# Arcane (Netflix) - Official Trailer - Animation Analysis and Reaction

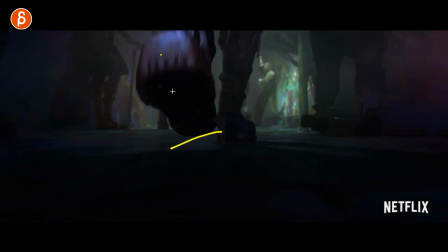[8:18]
Now getting a bit some handheld-y camera. Love the slight, you know, the lean, not the lean, but the angle of the shoe so it doesn't go flat.
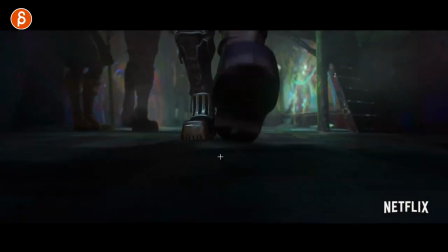[8:27]
And then as it touches, it has a slight faster turn in Y. I know this is extremely overanalyzing it,
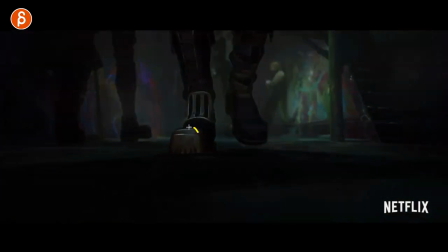[8:34]
but it's just so much in there that I love. The compression through there, so you got your hard surface pieces, compression on the softer ones.
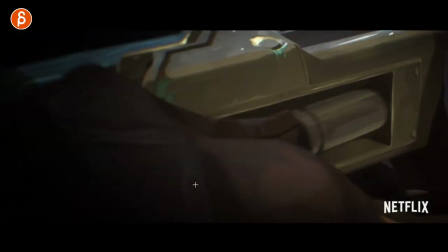[8:41]
Such attention to detail, it's just so cool. Very fast, I'm just gonna go through there, even though it's neat how it switches into this.
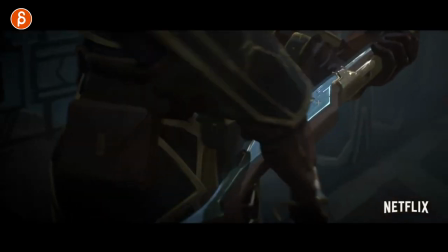[8:48]
So you got the compression on the thumb, look at that. That, just the design of all this.
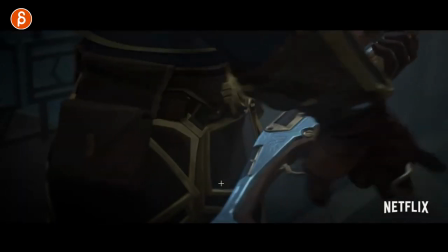[8:53]
It's basically, what would I love to see in a trailer or just general in terms of design?
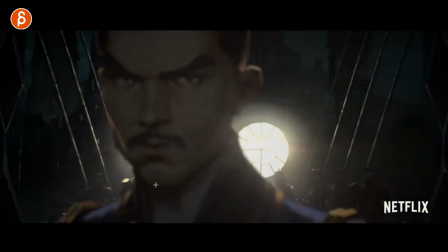[8:59]
Oh, all of this, yes, please. That's a cool, look at this.
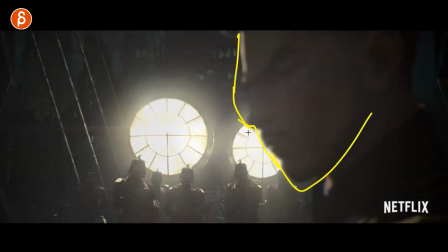[9:04]
Again, head accents, look at the variation of spacing and timing of the head right through there.
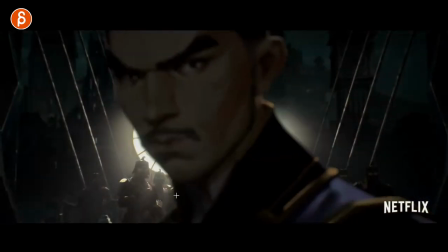[9:11]
You got that slight move looking, you got the turn in the body, sidestep, you can feel that move through up there.
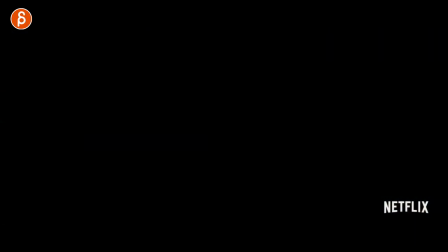[9:18]
Also, you have to think about this is why I love this here. Think about, this is almost overused.
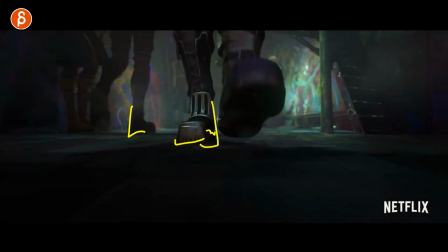[9:24]
If you have something like this, like really hard boots, like this is not going to bend throughout. If you have a character and you're going to animate a character and you see their shoes, is it something like, you know, like ski boots that are very hard? So imagine ski boots on a hard surface like this. Then imagine you barefoot on something like this.
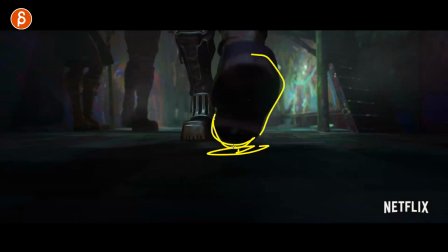[9:41]
Then imagine you with, you know, like really thick, comfy socks on like sand. Although, why would you have socks on sand? But anyway, hard surface, soft surface, it just completely changes, A, how you would animate the contact and the fall.
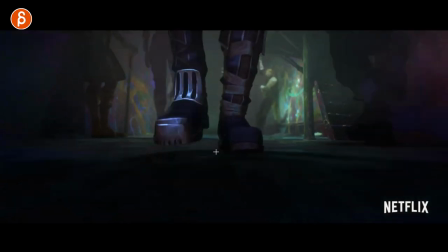[9:53]
This is why I love that slight turn in Y here. It really fits in terms of the surface.
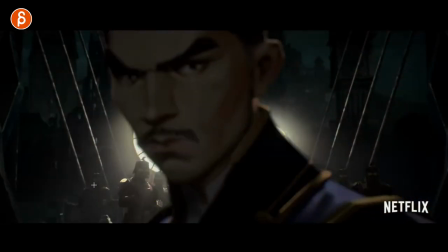[9:58]
Now imagine this character, feeling like some, you know, soldier type person given all of this, they're going to have hard boots as well. So to me, that harshness, pow, right there, that you feel through there, and then coming back, is completely in line with what the character is wearing.
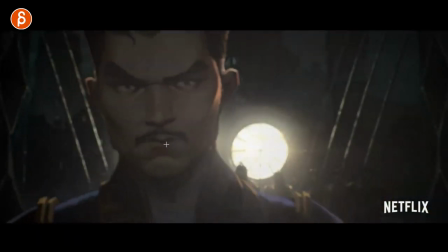[10:15]
And that's just like little acceleration through there.
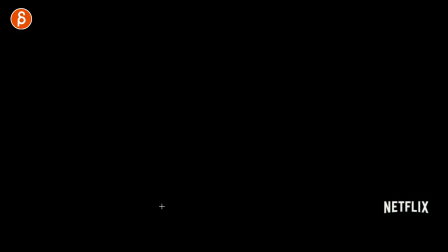[10:20]
It's just really neat. Lots of detail getting back into sharp focus towards the end.
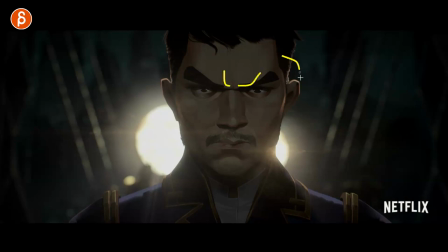[10:25]
I mean, this is basically a painting. Look at the textures here. Great lighting there too.
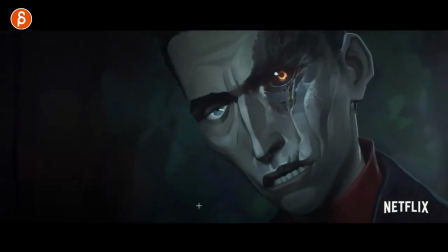[10:30]
It's really, really bananas. Smaller shots here, ooh, but then I go back into this. Look at this. Nice, just enough stylization. Not super detailed because it matches and fits the texture detail. Still lots of detail in the eyes. You can see all the tiny little darts that are there.
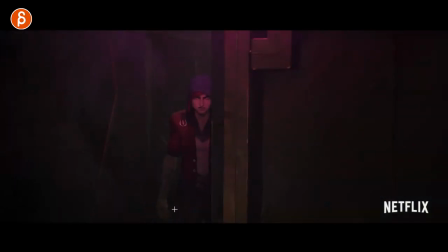[10:51]
Just enough movement just everywhere to make this just organic feeling. So cool.
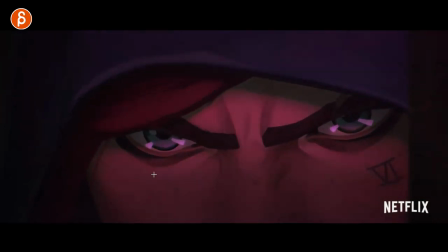[10:56]
Again, eyes. I think that's the theme. I feel like every time I do an animation analysis of a trailer, there's a theme. To me, it's eyes. Eye detail. Really nice organic feeling.
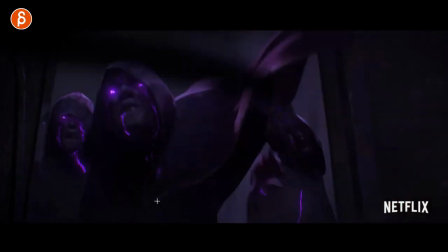[11:07]
Just skin and overall deformation of the face, but also head accents.
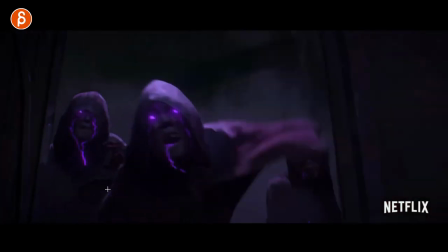[11:12]
And then what is this? That's right. That's where my dog starts howling again. That's cool.
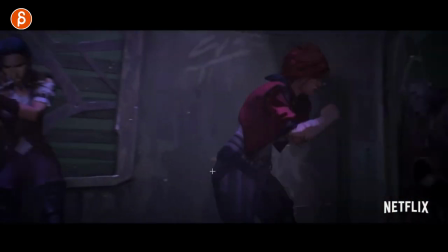[11:19]
There's so much in there in terms of awesome animation, awesome design. And this, you know, not being... It's not simple. It's kind of nice little stretch through there. A little hop and then into a turn.
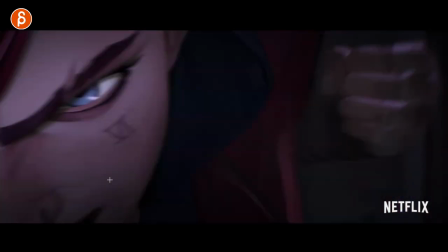[11:34]
Watch this again. It's short. But has a really nice feel.
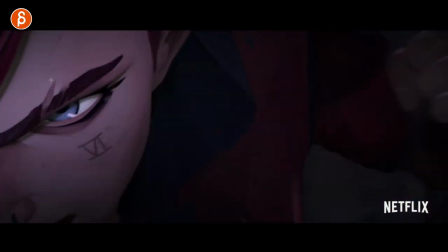[11:40]
Reads very well, just for quick moves, cuts into just the eye. Yeah, it's really neat.
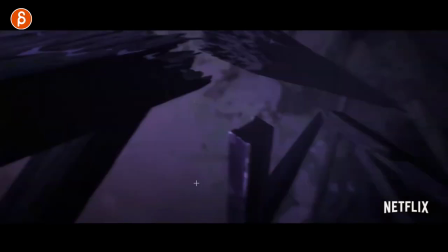[11:46]
It's all, whoa, it's really clear. It's overall presentation. What is all this here?
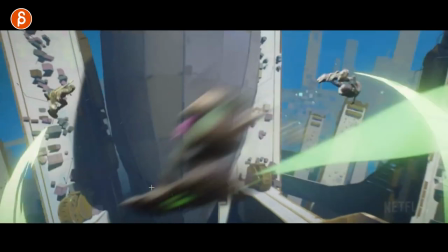[11:52]
That's all cool. This fall, fairly soon though. These are neat too. This must be like a top-down view, not sure.
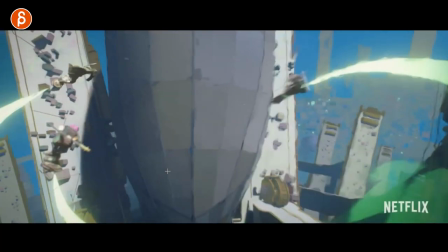[12:01]
Not sure what I'm looking at, but it looks cool. These are great. Look at this.
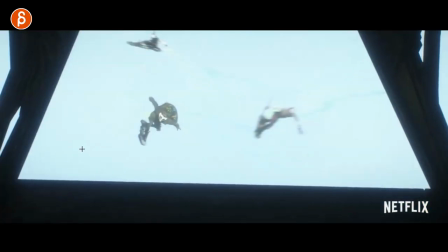[12:09]
Yeah, the effects treatment here is just so, so cool. This guy too, great design.
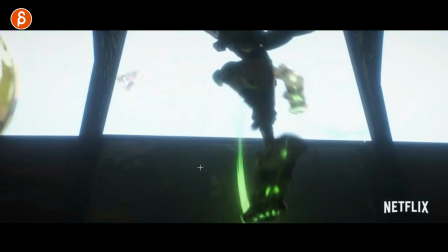[12:18]
What? Oh, nice, little kickflip. There I say, I used to skate a long time ago, and I wonder if that is contributing to some of my knee problems.